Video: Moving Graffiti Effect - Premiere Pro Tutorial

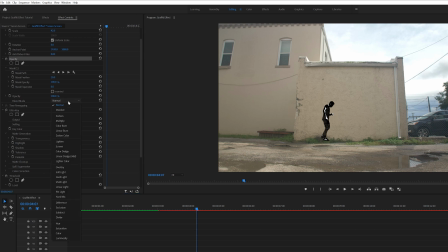[4:03]
Then under the opacity tab on this layer, I changed the blend mode to darken and dropped the opacity to 60%. I also came down to the threshold effect and adjusted the level slider until I got the look that I wanted.
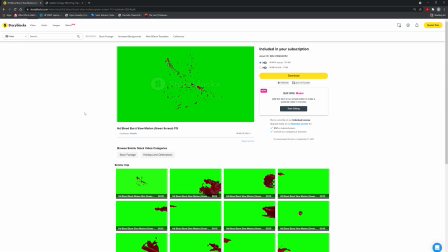[4:16]
Next, I needed to add in some paint burst and splatter effects. So for one of these, I actually used a blood burst effect that I found on Storyblocks, and it was on a green background.
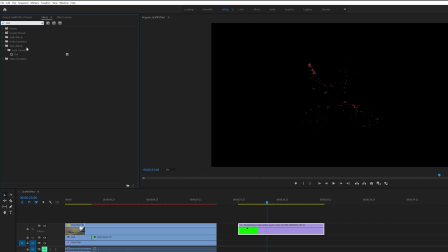[4:26]
I brought that into Premiere and keyed out the green by using Ultra Key. Then I added the tint effect to this and changed the map white to black.
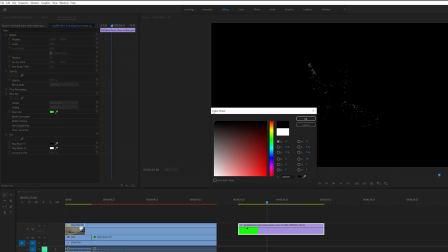[4:33]
Now that burst looks like black paint instead of blood.
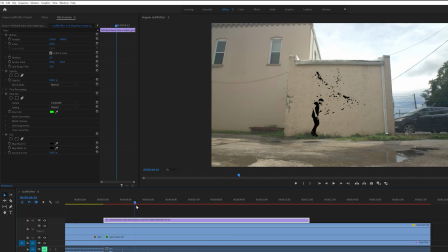[4:36]
After that, I stacked this burst effect on top of all the layers and made sure it started at the same time as the green screen layer.
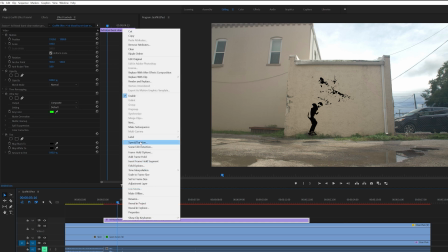[4:43]
This burst effect was in slow motion, so I right-clicked it, went to speed and duration, and changed the speed to 1000%.
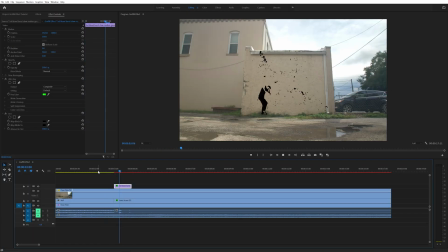[4:51]
Depending on what burst effect you use and if it's in slow motion or not, you might not need to adjust the speed. Next,
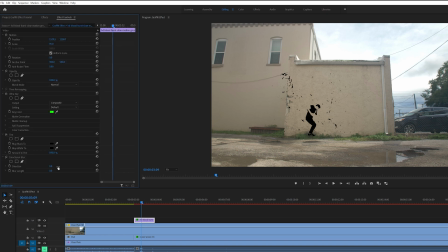[4:57]
I scaled and positioned the burst effect to where I wanted it. Then I added the directional blur effect to this and changed the direction to 90 degrees and the blur length to 2. I had to do this because there was no motion blur since it was filmed in super slow motion. I also created an ellipse mask around this effect and increased the feather to 65.
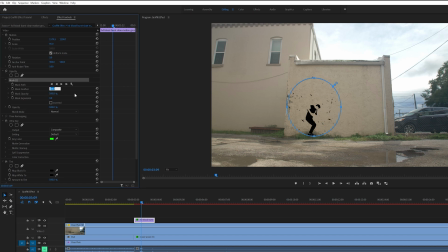[5:15]
I did this to contain the burst a little bit so that it wasn't splattering so far away.
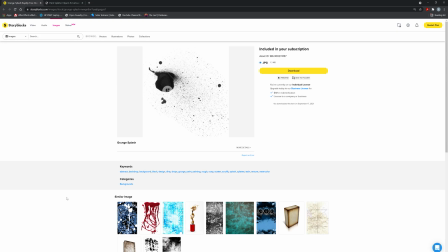[5:20]
After that, I added some paint splatters and drips to the wall. I used another element from Storyblocks for this, and it was of an image called Grunge Splash.
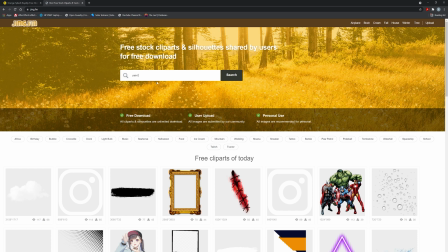[5:28]
I also used an element from a site called jing.fm, which has free stock clip art.
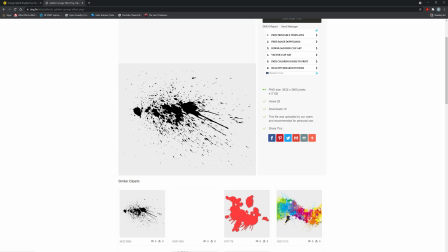[5:34]
I downloaded a paint splatter image with some drips on it. There are multiple places where you can find similar paint effects like this. And remember, you can also use blood splatters and just tint them black like I did earlier.
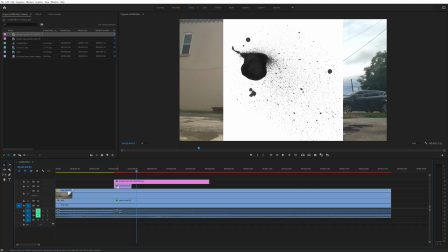[5:45]
So next, I brought in the Grunge Splash image from Storyblocks and layered it on top of everything and made sure it started at the same time as the green screen layer.
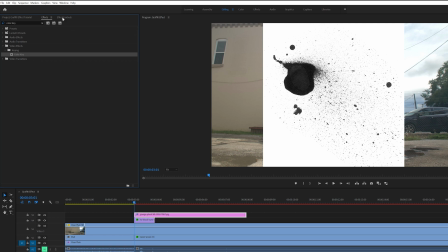[5:53]
My image had a white background, so to get rid of this, I added the color key effect and used the eyedropper to select the white.
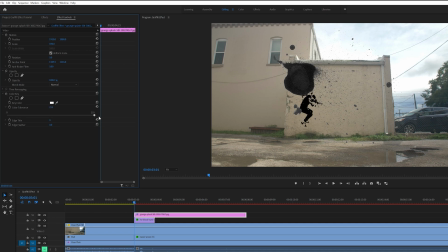[6:00]
Then I increased the color tolerance level all the way up. After that, I added the tint effect to this and tinted it black. Then I adjusted the position, scale, and rotation so that it was where I wanted it on the wall.
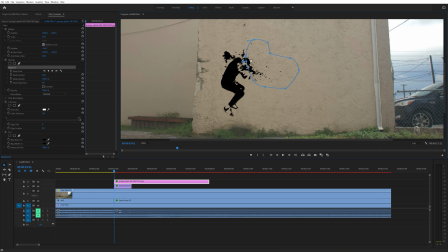[6:11]
I also created a mask around the splatter to get rid of this big ink blob here. I then keyframed the mask by selecting the stopwatch for the mask path. I did this at the beginning of the layer and brought the mask size down to where you couldn't see the splatter. Then went forward about 5 frames and expanded the mask. This gives it the look like the paint is splattering on the wall.
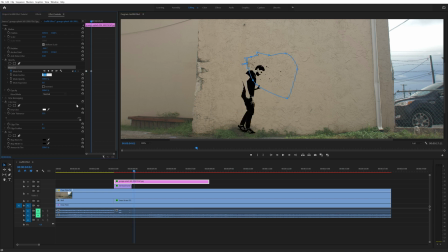[6:31]
I also increased the feather on this mask to 50.
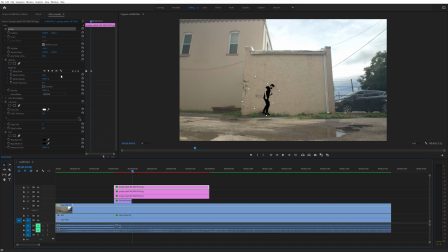[6:34]
Then I duplicated this grunge splash a few times and switched up the rotation, scale, and position on those duplicated layers. I moved them around the wall to fill it out a bit more. I ended up doing this about 3 or 4 times.
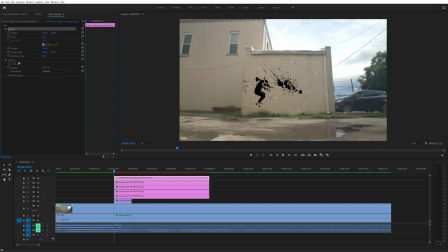[6:47]
I also added in the image of the drips and did the same thing. I ended up using the same drip element twice and just adjusted the rotation and the mask so that it didn't look too similar.
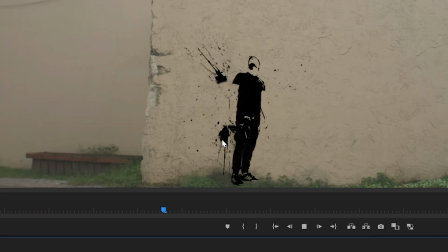[6:56]
To get this drip look on the one at the bottom, I increased the space in between the keyframes on the mask for when it's expanding. I had them 32 frames apart from each other, and this felt like the perfect speed to simulate the paint dripping down the wall.
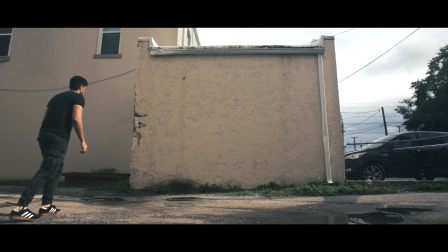[7:09]
Then the last thing I did was add in some fake handheld camera movement. I went over how to easily do this in my 5 effects in Premiere Pro video.
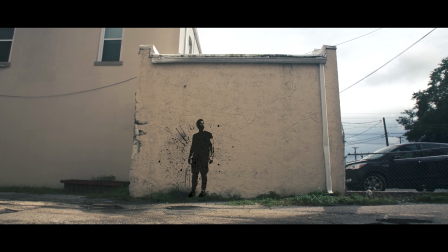[7:17]
I'll leave a link down in the description below for that. But alright guys, that's it for the effect.
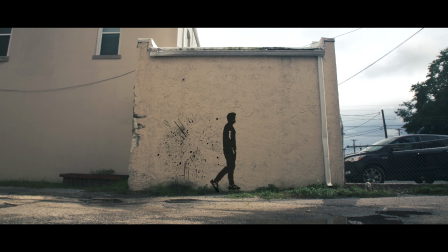[7:22]
I think it turned out pretty good, and I like how you can create all of this just inside of Premiere. So I hope you enjoyed the video and found it helpful.
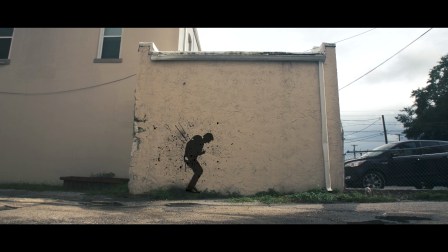[7:29]
If you did, consider liking the video and subscribing for more just like this. That's it for today though.
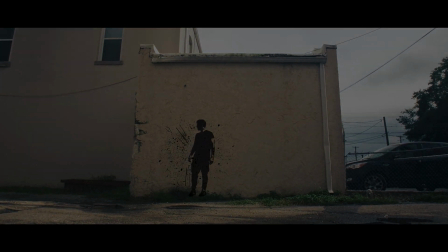[7:35]
Take care, and I'll see you in the next one.